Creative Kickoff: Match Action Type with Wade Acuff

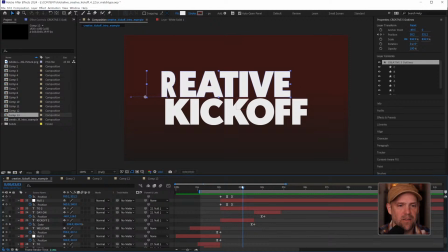Well, in this case, all of these letters are flipping back as the creative moves into place to form every. But I kept the E the same because it was a letter I could use. So I'm walking through and E stays the same, but then even these little flips are cuts.
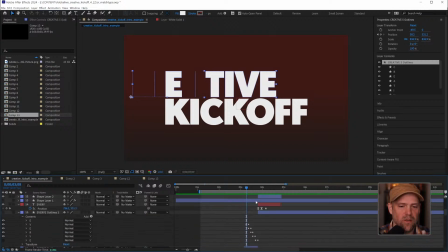They're all just a little bit of a cut, animated. They're animated individually. Nothing super creative about that, but the E turns into the V, the T to the E, I to the R, that sort of thing, until everything kind of flips away.
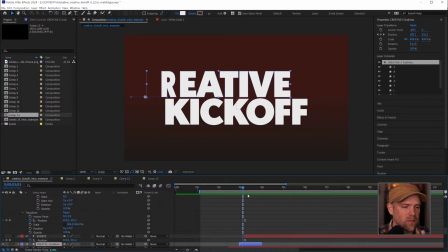And all I did for that is if you have, let me try to find
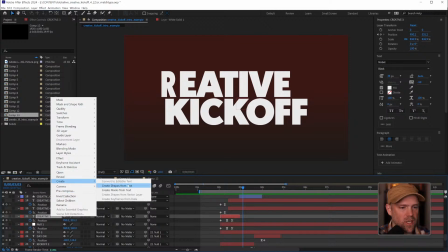if you have a type layer and you go into create shapes from text, that's all I did to get those individual controls.
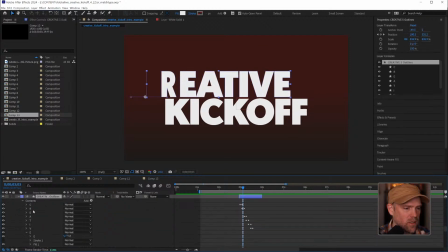Let's see if I can pull this down. You can see here that all of these are animated. They're just animated on the scale, I think. I inverted the scale. There's also presets to do this. So like none of this is like a specific way. There's probably 100 ways to do the same thing.
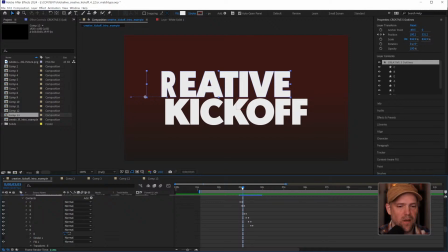But this was just a quick way that I knew how to get this done. But that E stays consistent as we move on today.
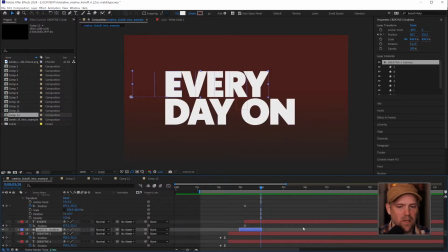And then there's even at the end, let me roll this down here. There's even at the end a little bit of a move for the Adobe Live to move into place.
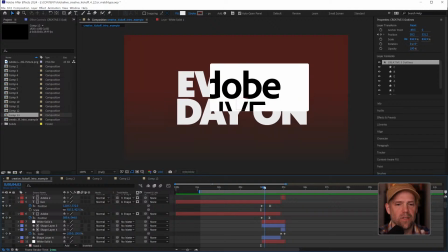So I just animated everything kind of sliding in as this mask comes on
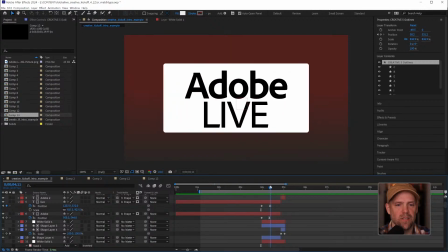so that the Adobe Live is at the same speed as our other type.
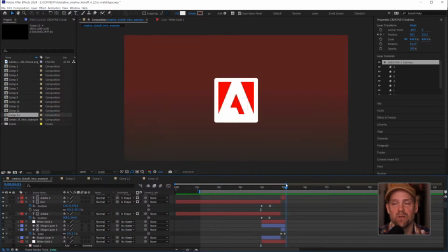And that's it. At the end of that, it kind of goes away into like this almost reverse scale.
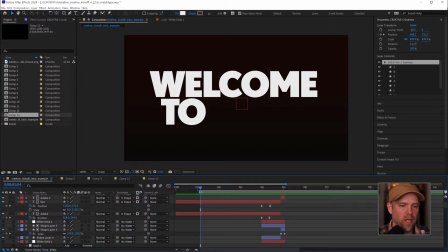And the beginning was nothing. All it is just popping on in time.
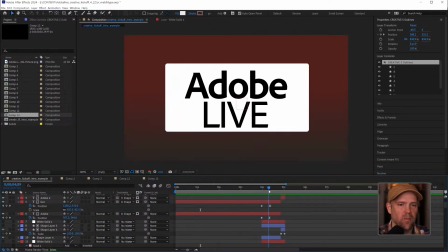But that's just a quick way to kind of think about breaking down all of your type
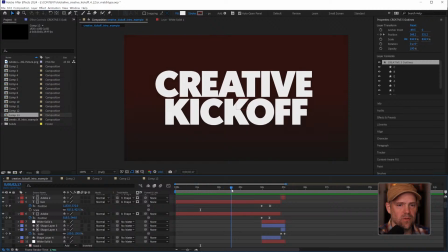into individual segments so that it's segmented. You're not overly overwhelmed by making things so complicated you can't think about.
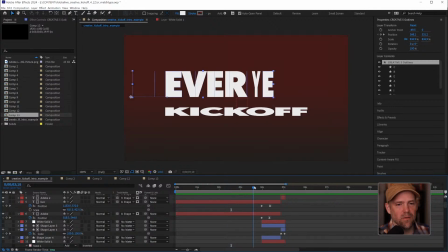Just move from piece to piece, see how it works, figure out that piece as you move on to the next.
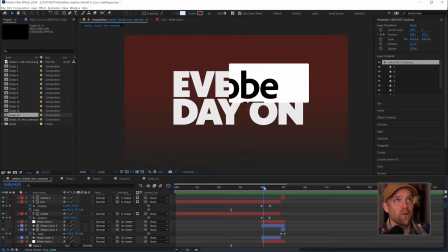It is best to lay these out, like if you know where you're going with it.
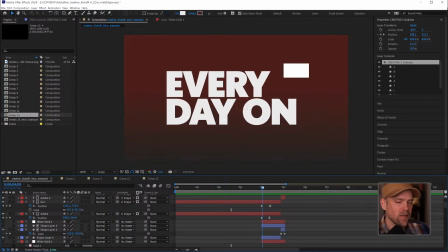I'm not saying you shouldn't have like an idea in mind, but as far as the transitioning,
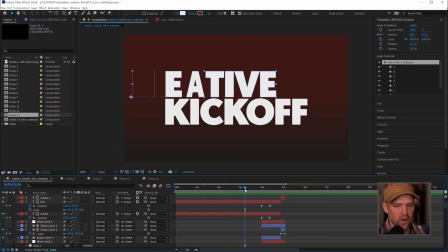is using these as essentially a match cut per letter or per word is a great way to think about how to make this work for you.
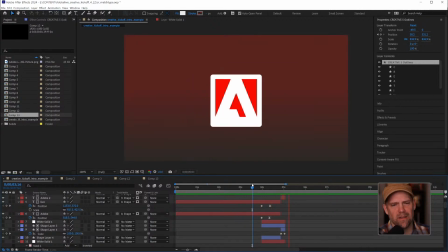I think I just added a gradient at the back that kind of comes up, trying to emulate maybe a sunrise.
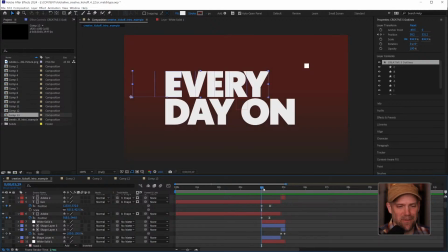I don't know. Don't come at me. Let me take a look.
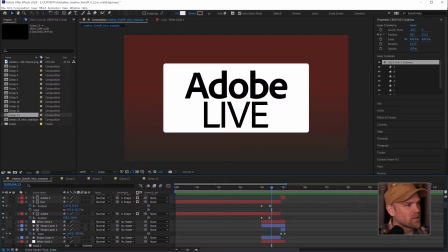Key's got some advice in there. Good to see it. Oh yeah, that was the other thing. So if you set up your projects in such a way, let's go back to one of these.
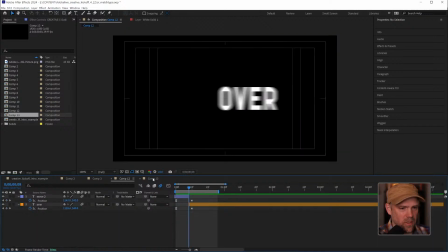Let's go back to this one.
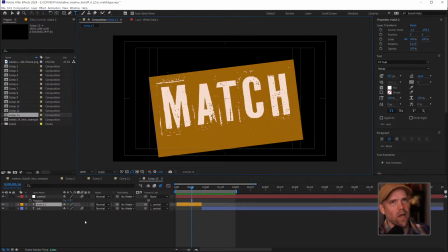You can easily change, if you have like a template, you make your project into a template. You can, you can now animate. We can change this to
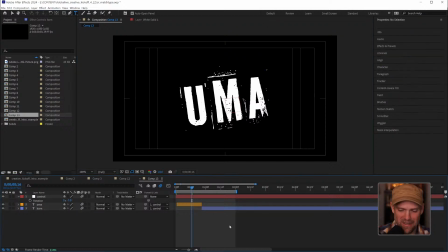someone's name. I know it's not two names, but let's see how that works. But we've got, basically a template. Everything you make, and like even with this example, I could come in here, and because I left everything as just type,
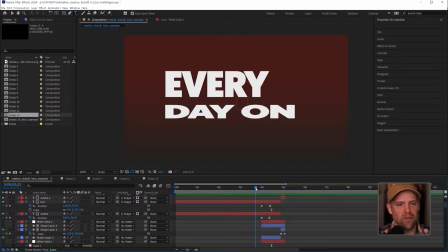except for the creative thing, creative turning to every, pretty much everything is editable right out of, just switching everything. And there are ways to make that editable as well, just not in this example.
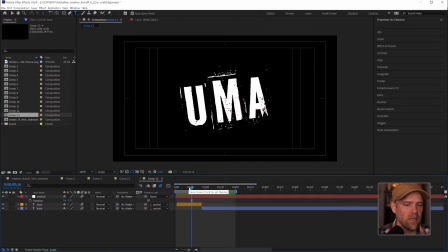But that is going to do it for us today. I want to thank everybody for coming and hanging out with us. We have a lot of stuff coming up.